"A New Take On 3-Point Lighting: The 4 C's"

Now, this is already a change from the concept of what we consider a key light, where a lot of times photography manuals and photography tutorials will tell you a key light is something that's in front of
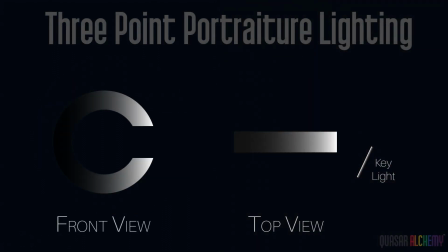(4:17)
the subject, which is not necessarily true.
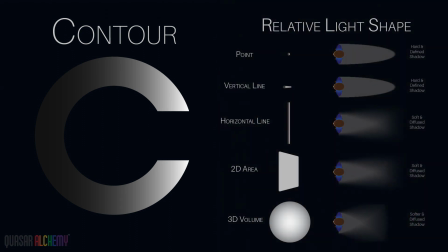(4:19)
What we call the contour light is what defines the shape, and therefore the first step in defining the feel of the subject.
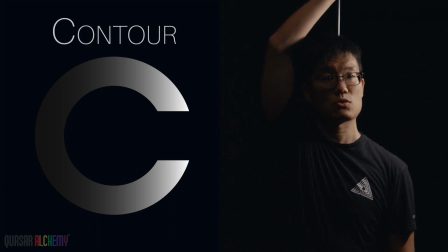(4:27)
So right now, this is a little bit more of a dramatic sort of feel when I've got it as a side light, right?
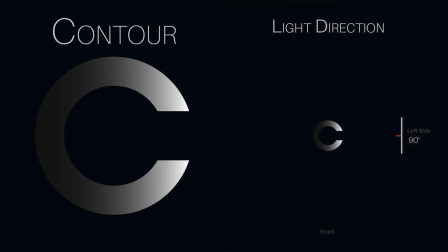(4:32)
And if I put it more to the front,
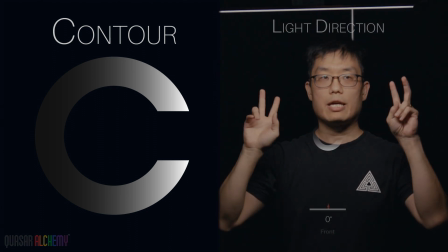(4:35)
it's got what is traditionally called a beauty light, or a kind of a flat, kind of brighter sort of feeling.
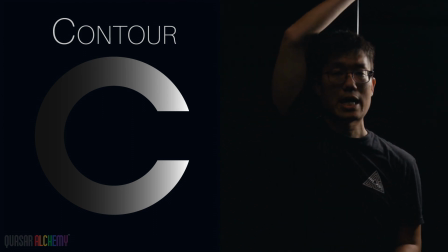(4:42)
And if I go all the way to the 3/4 back right here, now I've got a super dramatic sort of feeling to my face. Now this is, some people will call this a backlight, but right now, as the only light on me right now that you can see, it's
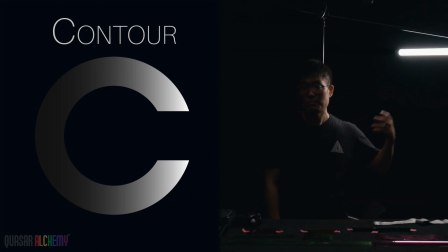(4:58)
pretty much defining my shape from a certain angle from behind me that makes this the actual key light still, or a contour light.
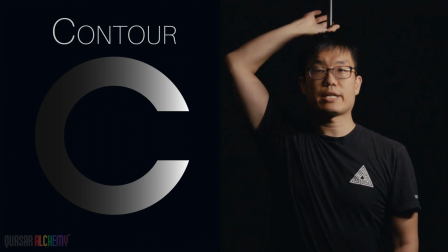(5:05)
So as I move this back around to here, this is a classic Rembrandt, Renaissance sort of lighting direction.
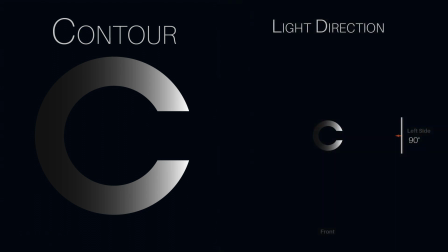(5:14)
It's a little bit in front of me and from the side. Now, we also have another concept called fall off, or the difference of that mood of the light from one side to the other of my face.
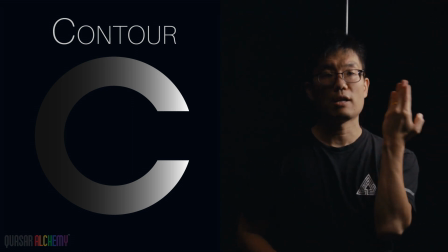(5:27)
If it is a bright source very near to me, the fall off is very dramatic of the brightness from here to here.
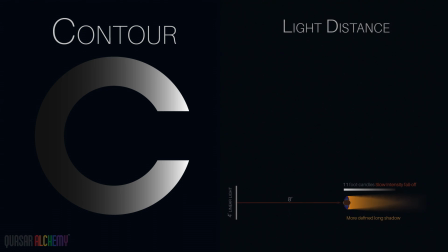(5:33)
But if I actually move this light to compensate for that distance,
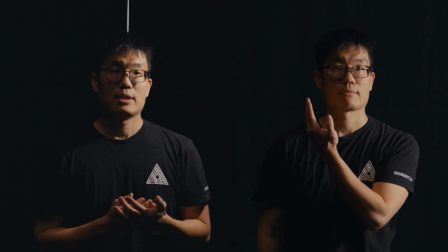(5:39)
already you're going to see a different fall off on my face. And that fall off on the face has to do with the fact that as something is further away,
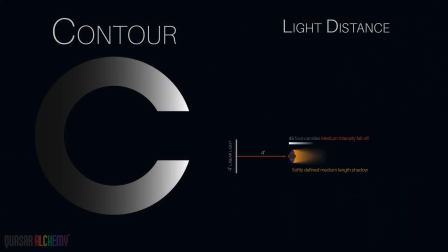(5:47)
the amount of change of exposure drops differently from if it was close to here.
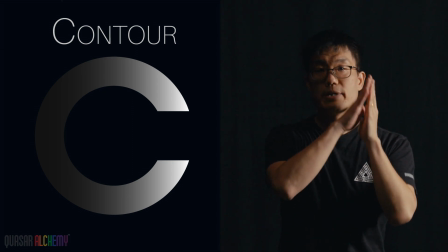(5:53)
So as you're further away, the difference is minimal compared to if the light was right next to my face.
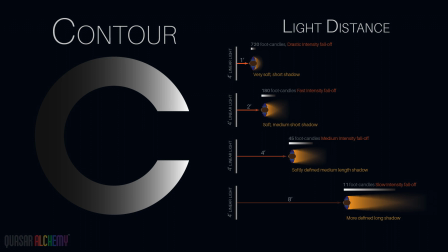(6:00)
Essentially, the shape of the subject is defined by that distance change. These three elements define the contour.
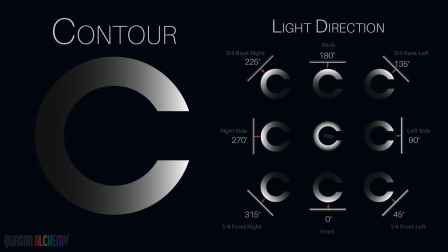(6:06)
You've got the shape of the light itself relative to me, you've got the positioning of that light, and you have the distance of that light relative to me.
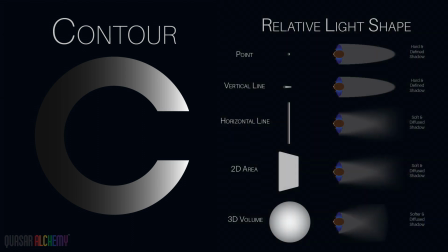(6:13)
You're going to be able to define the shape of your subject much more closely to the mood of the project that you're shooting. All right, so let's talk about contrast.
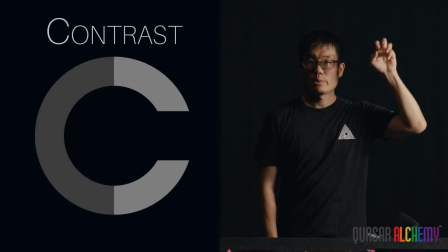(6:24)
Right now, I've placed my contour light in a classical, quote-unquote, Rembrandt sort of direction, which is in front of me and a little bit to the left, right?
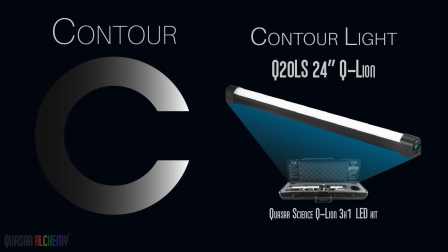(6:31)
It's a 2-foot Q20 Q-line light. Right now, with its direction and distance, I've metered it to a certain brightness level.
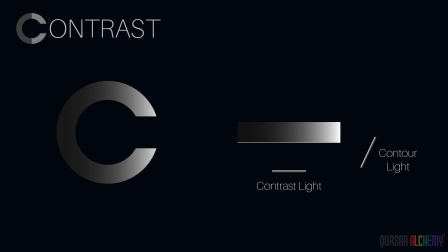(6:39)
And the reason why I'm going to start talking about this is critical to understanding contrast.
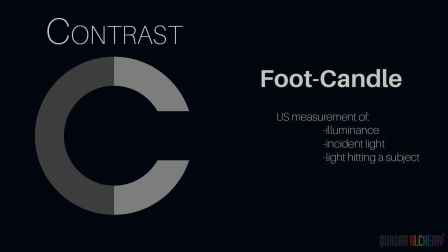(6:44)
So this brightness level is defined by what we call a foot candle if you're in America, or a lux if you're anywhere else in the world.
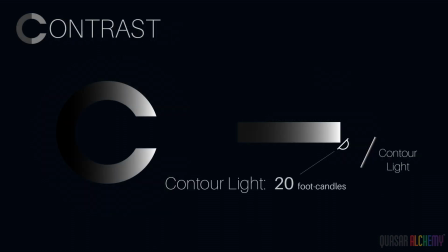(6:52)
Right now, this is about 20 foot candles of luminance on me. And when we're talking about measuring this brightness, the foot candle is really important to understand a lighting contrast ratio. So that's why we're calling this the contrast light, because the contrast light modulates the lighting ratio,
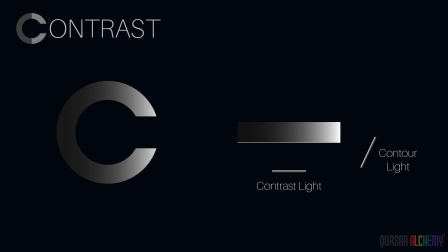(7:11)
which directly affects the mood of this contrast light.
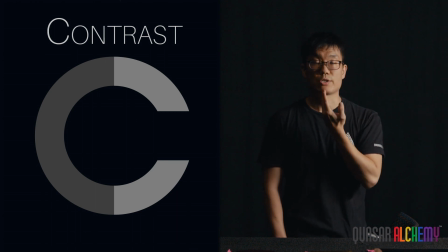(7:16)
So right now, you can see it's a very moody sort of situation because it's just one light apparently on me right now. So I'm going to define that ratio just by metering all the light hitting my face.
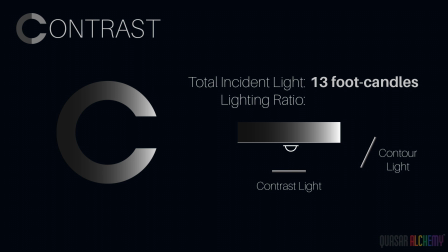(7:28)
It's averaging to be about 13 foot candles of the whole scene hitting my face in the middle.
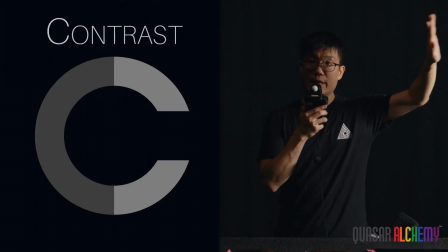(7:33)
If I just then take out that part of the equation, the contour light of the equation,
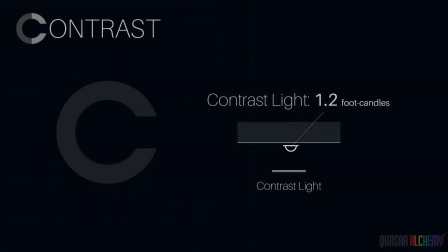(7:40)
my contrast light is at base level about 1.2 foot candles, which is not a lot of light hitting me right now.
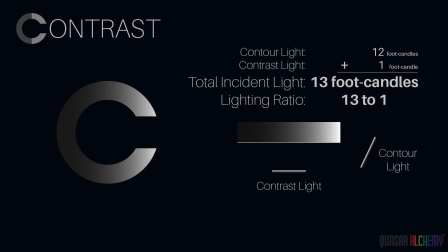(7:48)
So that's basically a 13:1 lighting contrast ratio, which is a very big difference between the bright side and the dark side of my face.
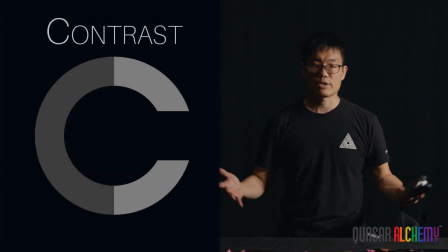(7:57)
This is a very moody sort of feel. So let's now start modulating by changing the contrast.
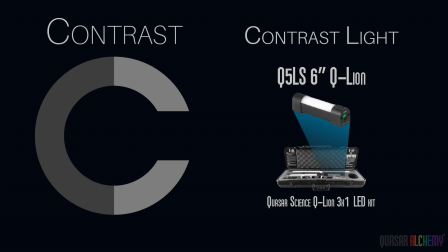(8:03)
So let's turn on our contrast light, which is a Q5. It's a Q-line light that is about 6 inches.
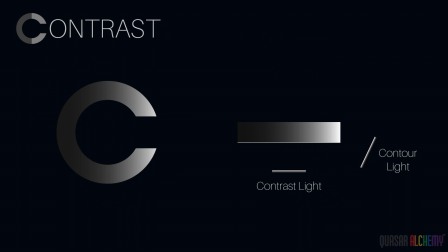(8:10)
And when I meter now this direct light, which is right in front of me, it's not gonna change the contour too much. It's just changing the contrast between the dark side and bright side of my face. Right now, that's about, at this distance from me, this is about 8.5 to 9 foot candles.
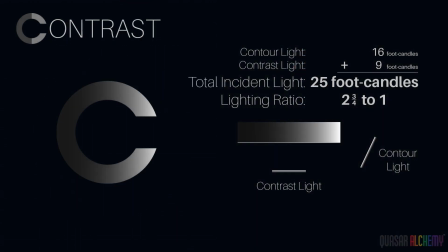(8:28)
So all together, we have 25 foot candles altogether. And we're gonna go to the next contrast ratio, which is gonna go to the next click down, which is about 75% of the light.
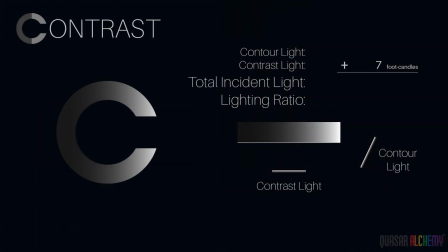(8:40)
This contrast light now is at 7 foot candles, and the overall light hitting my face is 21 foot candles. So let's go down to a full stop down, which is 50%, and I'm getting about 5.5 foot candles from that contrast light versus 20 combined altogether. Now, the way I'm metering it, again, is I'm pointing the ball right here, representing my face, to the camera to represent the average of the entire scene, okay? 3.5 foot candle light hitting me from the front, and all together combined, that's about, or 16 foot candles, okay? And then we're gonna get to the final light level. And that final light level is about 2.5 foot candles compared to the combined light level of the whole scene, which is 14 foot candles. So as you can see here, we're gonna turn off again. We're gonna go back to the original light setting, which was a very moody light setting, 13 to 1 foot candles, right?
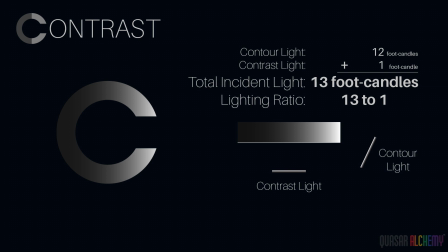(9:46)
So the 13 to 1 light ratio, that's the contrastiest sort of lighting situation that gives me a certain mood.
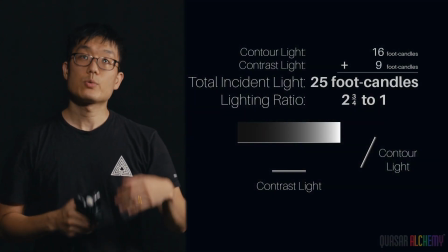(9:52)
What we're going to do is flash through all these ratios so you can see and understand how
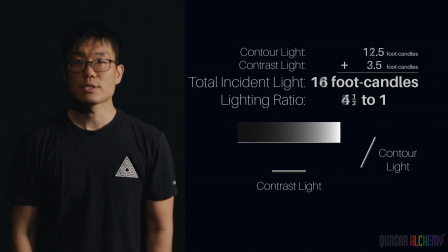(9:59)
the lighting ratio and its raw power difference modulates the mood and feel of your contour light.
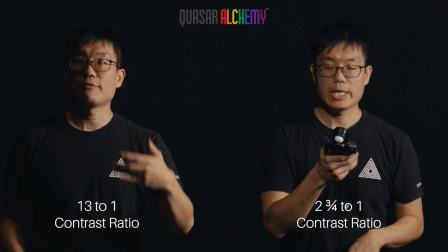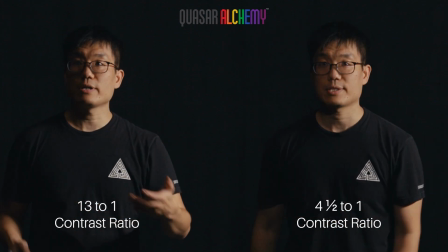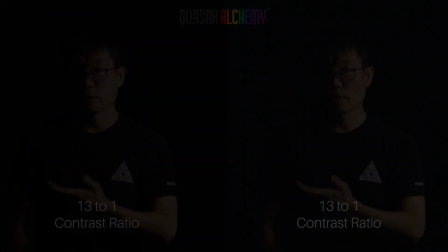All right, so we're going to talk about clarity now. We've already discussed contour light, and we've got a Q20 serving as our contour light.
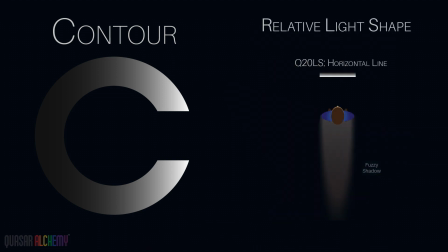(10:32)
It's from that position and size and distance, we're getting a certain definition of the shadow on my face.
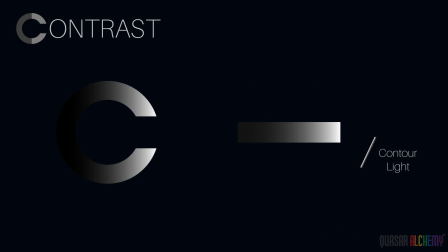(10:37)
Now, in terms of the mood of that light, I reduce that dramatic feel with a contrast light.
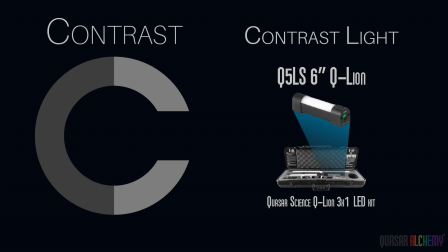(10:44)
It's a Q5, it's a 6-inch light right in front of me in order to not change the certain contour on my face.
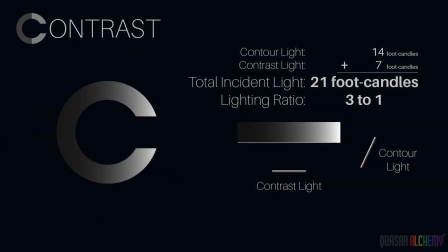(10:52)
And it's about a 3-to-1 lighting contrast ratio. What that's doing is reducing the shadow difference between the dark side and the bright side of my face. And it's making it seem a lot less dramatic and a little bit more balanced of a feel.
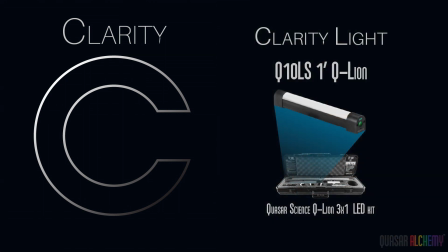(11:07)
And finally, we got a clarity light. Now, you might have heard of this as a backlight.
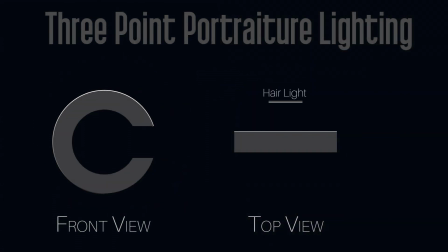(11:13)
You might have heard of this as a rim light. You might have heard of this as a hair light. That's confusing, and that's why we wanted to redefine it as clarity. And the reason why we're defining it as clarity is it clarifies the subject in relationship to the background. Before, and we're going to show you a clip as I talk right now, with the contour and a contrast light,
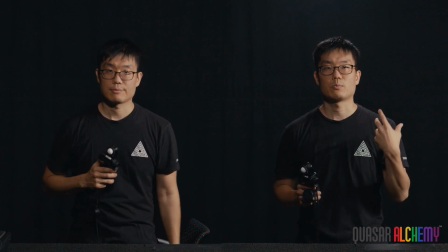(11:34)
I still had a certain relationship to the background where because I'm wearing a black shirt and I have black hair,
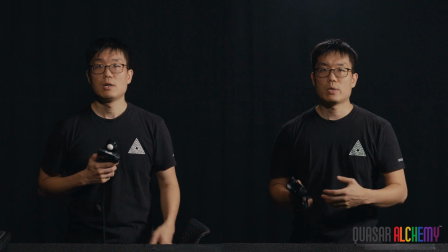(11:41)
I sort of disappeared into the background, right? And so what the clarity light is doing, it's separating me.
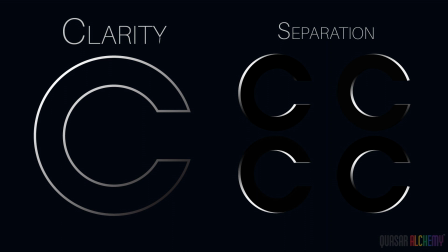(11:49)
It's creating a line in a certain dimension and a certain difference from the background. So that's one function of the clarity light. It clarifies who I am in relationship to the background, but it also shows the influence of the background or the world of the image onto me.
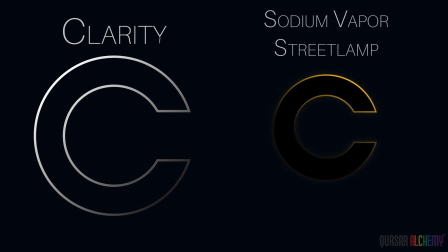(12:07)
And so there's a relationship that you establish with the clarity light. So these are really important concepts to understand. So how do we actually set the brightness or modulate?